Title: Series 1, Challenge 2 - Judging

All in all I thought your video was very good. i thought you really emphasized the weirdness with your you know general sense of humor so well done with that one very good banter as always guys i love the scripts that you put together uh for me the only thing was wrong was just the flow of the music and the transitions didn't quite max for me but i thought you hit the concept well and i thought it was a very very nice video moving on to
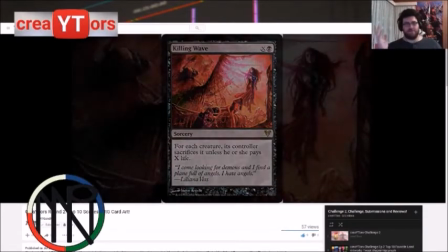charles from mtg and me again charles has found himself in a creepy theme um and he has knocked it out
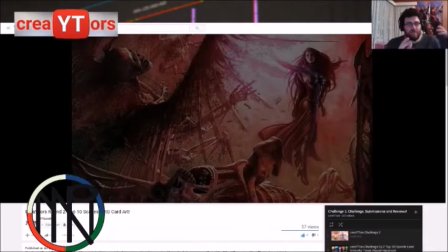of the park again looking at the feedback that was given last week the one thing i picked out is that there was no background music and he's
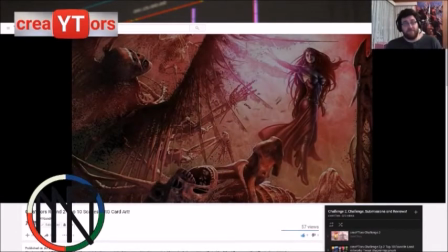found the perfect background music to match the theme of this video and to give me nightmares thank you very much
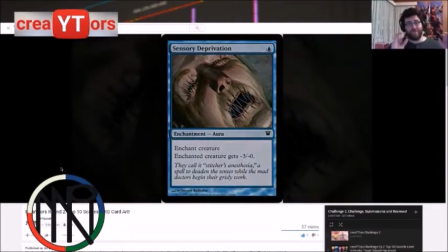in terms of the way the video is created this is probably my favorite transition from card
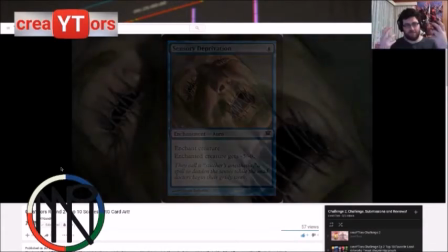to art just the way that it switches out as you talk the
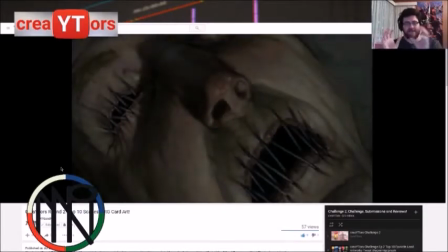viewer gets to see that again so you see the card gets to see this artwork in full gets
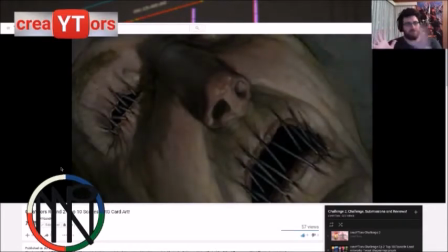to wet themselves and again fantastic
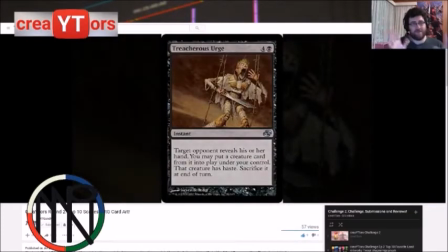video if i have to nitpick there is one tiny stumble in your
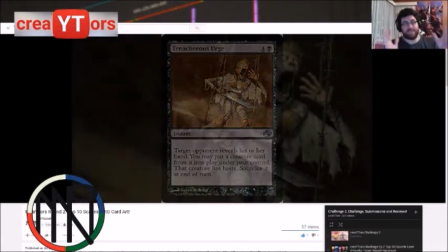editing where it honestly sounds like when you're recording it you took a pause to cut
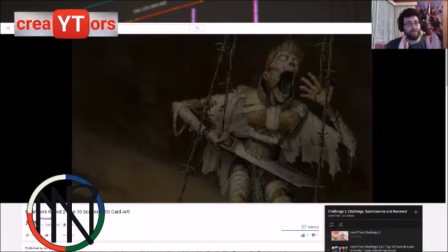the stumble out but you left it in there and it's during
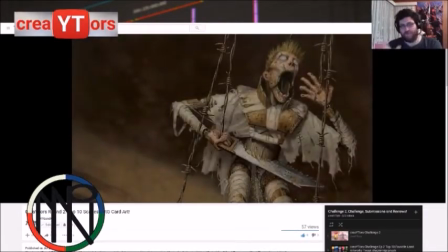this artwork here when you watch it back that's my one nitpick of this video MTG and me did the top 10 scariest artworks and perhaps they did it a little too well because the video actually kind of scared me. It was really creepy. Very, very well done. The one criticism I have is that perhaps the pace of speaking was a little bit too slow. While speaking slowly did fit the theme of horror and the tone of voice and everything used really did match that i feel that speaking slowly might disengage some viewers one thing i want to highlight that was very well done was the use of music so mtg and me used music to create that kind of atmospheric effect of fear and they did that very very well indeed so good job that horror theme was absolutely brilliant it suited you perfectly it was great transitioning great editing him for me the uh music in the background was really good made it scary with a theme and everything like that the only thing i would say about it was my little critique was just your audio could have just been a tad higher but i do think you hit it absolutely perfectly the nail on the head as they say and well done and finally mtg canuck now i have to say in terms of
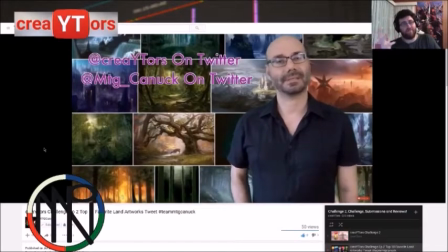going from video one to video two mtg canuck has definitely taken on the feedback the best and has the most improvement because he's
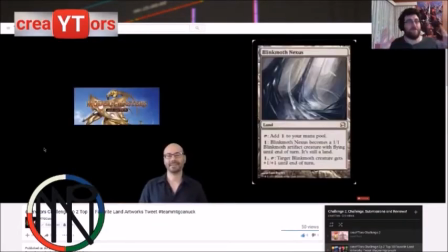fully updated his setup he's got a green screen thought into what's happening with the video i really appreciate that i'm really happy we're taking a step in the right direction
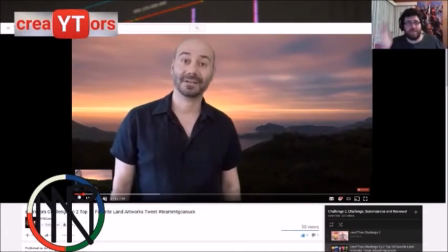i really love this introduction the quirky little talking to myself while looking at a green screen it works
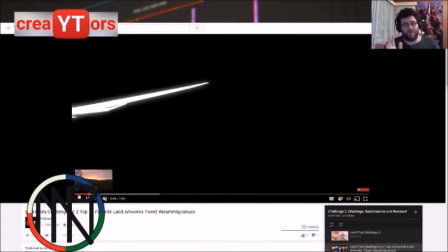i really like it what i'm probably disappointed is that doesn't stick the whole way through while i love that we get to see the card in its fullness and we've got these awesome little effects
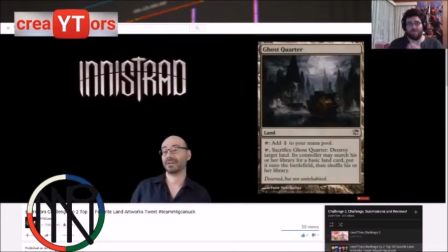keeping it interesting keeping it moving i i honestly would have loved to see the card art blown up behind you on that green screen other than that i love your transitions you kept them simple you kept them straightforward and they are there for a reason i also love the fact that you're using
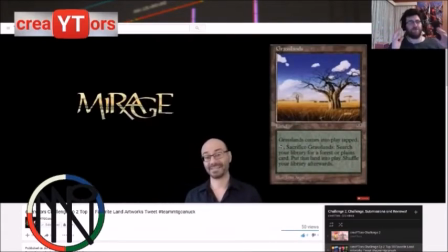a script gives it a bit more of a professional feel the only downside though is it's very obvious you're reading from the script possibly cue cards possibly maybe different way that we could have friended that up to make it not look like you're looking down and talking to you think overall as I
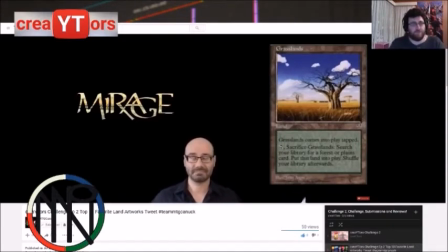said very happy with the improvement you've made and I think this will lead your videos to be up and up in the future MTG Canuck I liked your intro to the video I thought that was very well done my main criticism is that the audio needs a little bit of work in terms